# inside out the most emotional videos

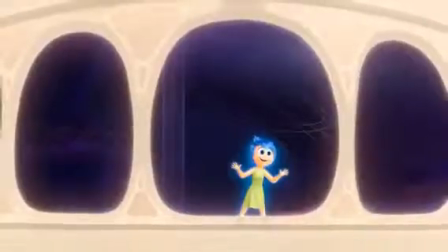One of the main themes of growing up is immediately represented after Inside Out's opening,
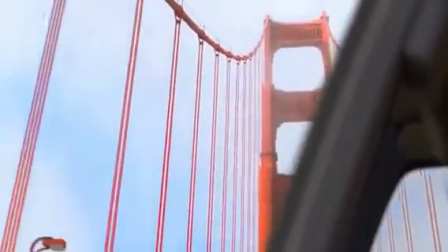as we follow Riley from her small sheltered Minnesota into the massive complex cityscape of San Francisco, charting a transition into the next stage of her life,
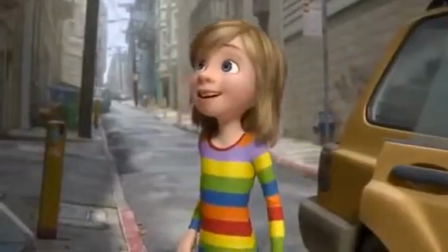a transition of size and complexity.
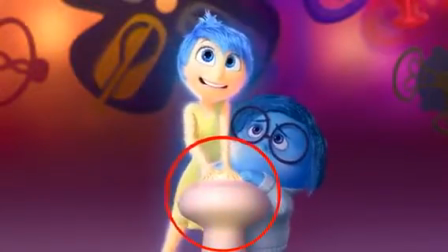The control panels also subtly shift, from the single emotion that Riley could comprehend as a child to the larger, more complex one that we see when we meet her at 11 years old.
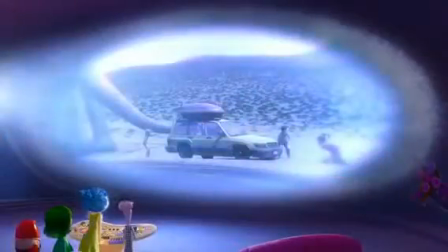But one of the boldest moves that the directors took with Inside Out,
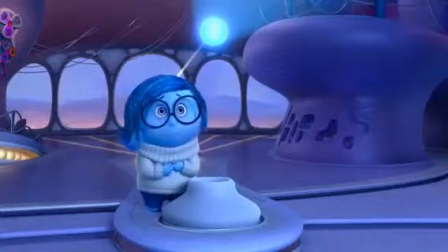one that is heavily intertwined with the message of growing up, was to actually explore why we feel sad.
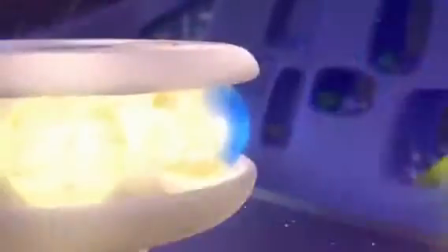And it's a good question, what's the point of feeling sad over a breakup, or feeling sad about a move?
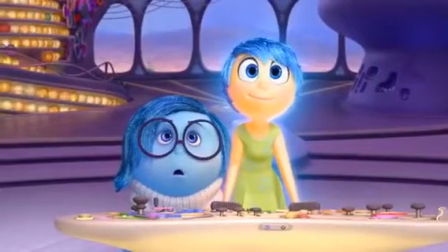Why not just be happy and move on? Well, Inside Out shows us through Sadness herself.
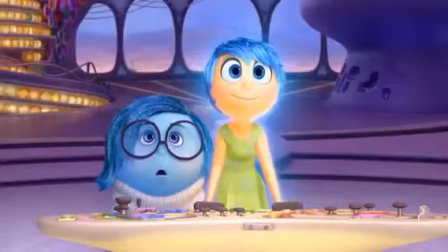Sadness in this film is part of Headquarters, love that name, and is an emotion that no one truthfully understands, especially Joy.
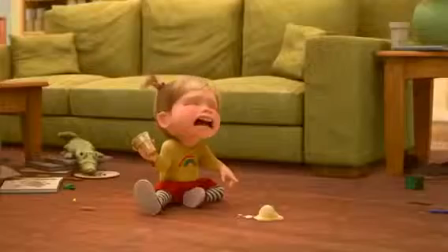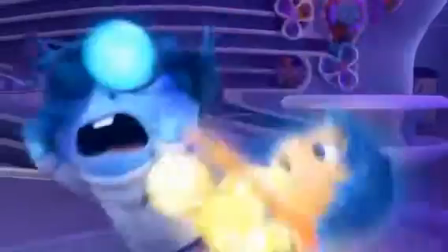And because of this, when Sadness comes knocking at a pivotal point in Riley's maturity, needing more control than ever,
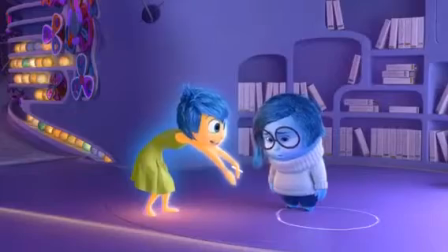she is literally bottled up and forced into her circle of sadness.
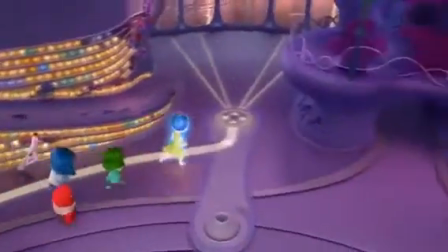Here I think Inside Out takes a serious jab at the way that kids are taught to control their emotions through film.
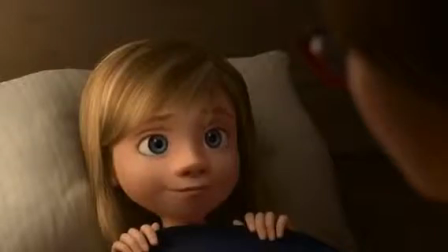Taught like Riley to always be happy and be rewarded for it, but to never be sad.
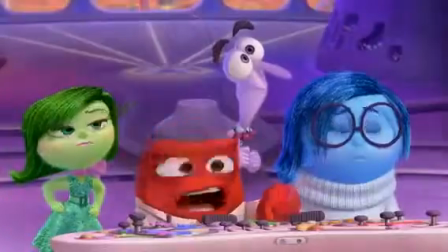Here, I've highlighted a few key words from this very important conversation to help you understand what it's actually saying.
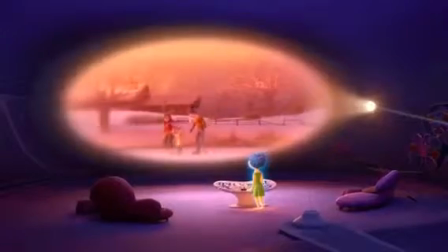So Riley ignores her pressing sadness and instead turns to joy to cover it all up, creating a facade.
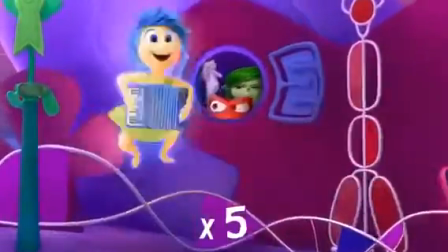A great example of this control can be seen in a spectacular one that the film puts across.
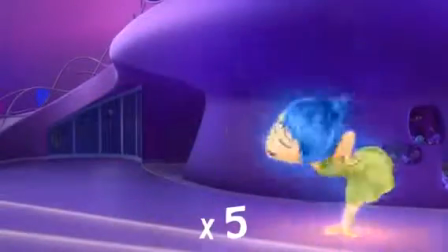It's so important to watch how the camera follows Joy in this scene, never leaving her side. placing a huge emphasis upon her.
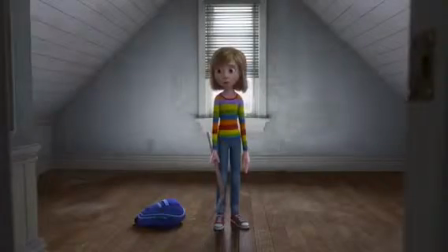Cleverly, you can follow this progression externally,
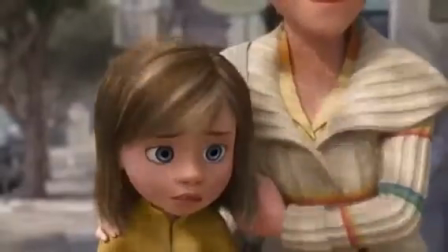with Riley covering her shirt proudly displaying all of her emotions in colour with a deep yellow jacket, symbolic of joy taking over her emotional state.
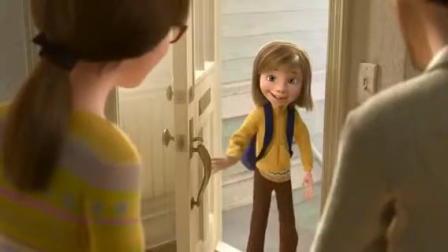This shot in particular shows this dynamic extremely well,
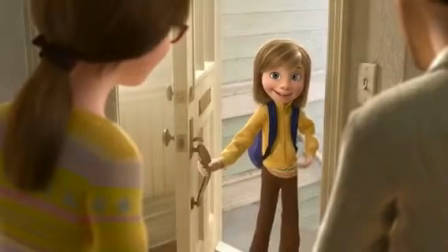with Riley covering up her emotions with that deep yellow jacket, but also still being able to see Riley's emotions hanging out the side with her shirt.
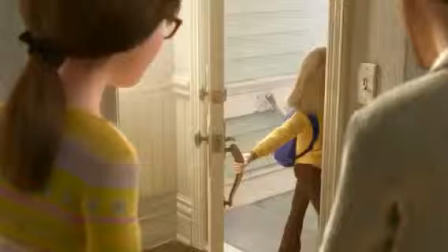The framing of this shot is also incredibly clever, As we can see Riley frame between her two parents which fill up the foreground,
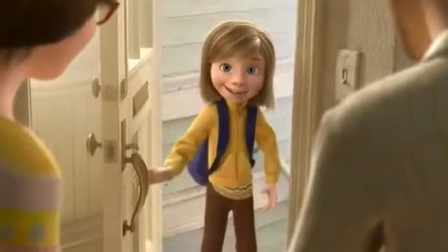showing that she is being happy to remain between them to keep them happy. If you wanted to look even deeper, you could say her shutting the door here is a way of shutting her parents out.
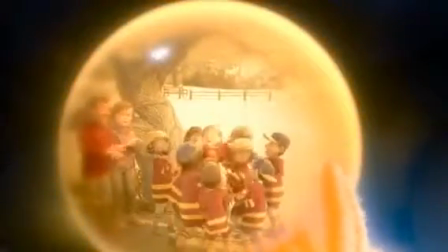Thus, Inside Out begins to explain how our memories can turn from happy to sad, and how ignoring feeling can lead to feeling nothing at all.
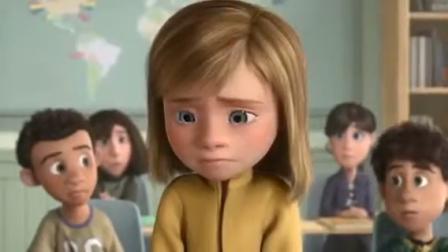In Riley's outburst in class, in her failed attempt to control her sadness, she chooses to push it down even further.
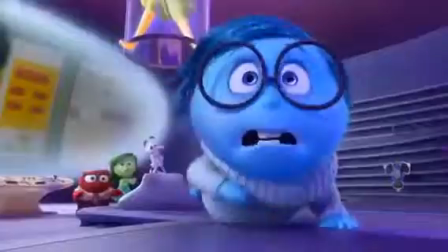an action which sends her two most important emotions away, leaving behind only disgust, anger and fear, and a pretty interesting explanation for depression.
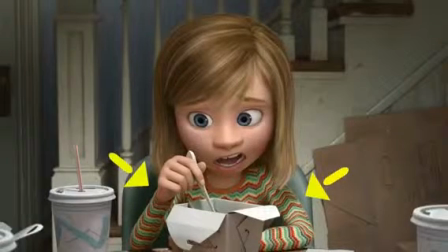Now externally her shirt is a violently turbulent wiry string of colour, her emotions are all messed up inside,
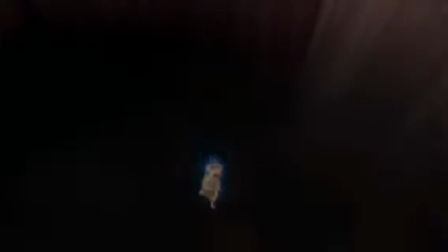and as she remains in denial of this feeling, she falls deeper into this emotionless void,
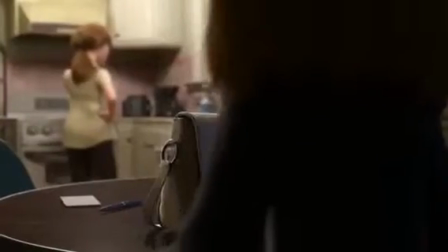literally and figuratively in the film. Until the next time we see her, she's drabbed completely in black.
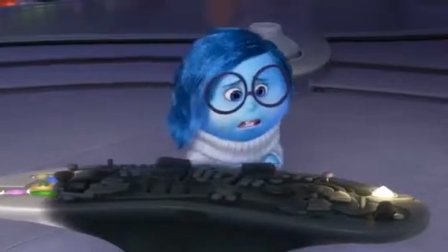It isn't until the crux of the film, when she's accepted her sadness and let go of her childhood,
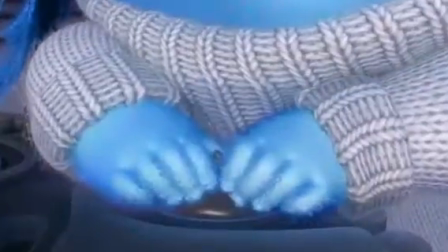can we see a literal representation of this colour returning. But at what point does this pivotal realisation come? Well, it isn't until Joy is almost forgotten.
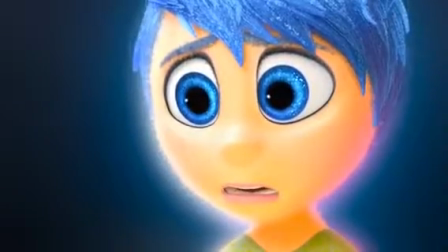Only at this point does Inside Out truly delve into why we need to feel sad.
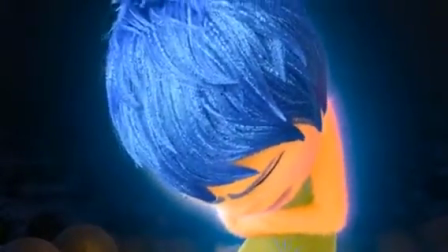Among Riley's fading childhood, Joy realises something. Something that we all do at some stage in our life.
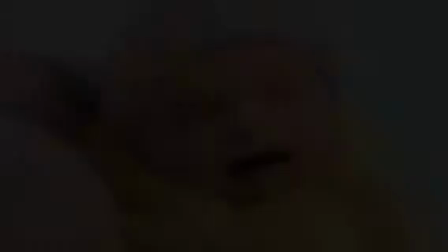That being happy is not limitless. Being sad is essential, sometimes more essential than being happy itself.
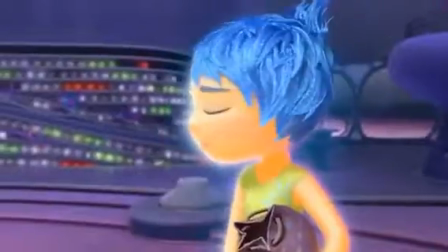It helps us mature, let go, and more importantly, grow as people.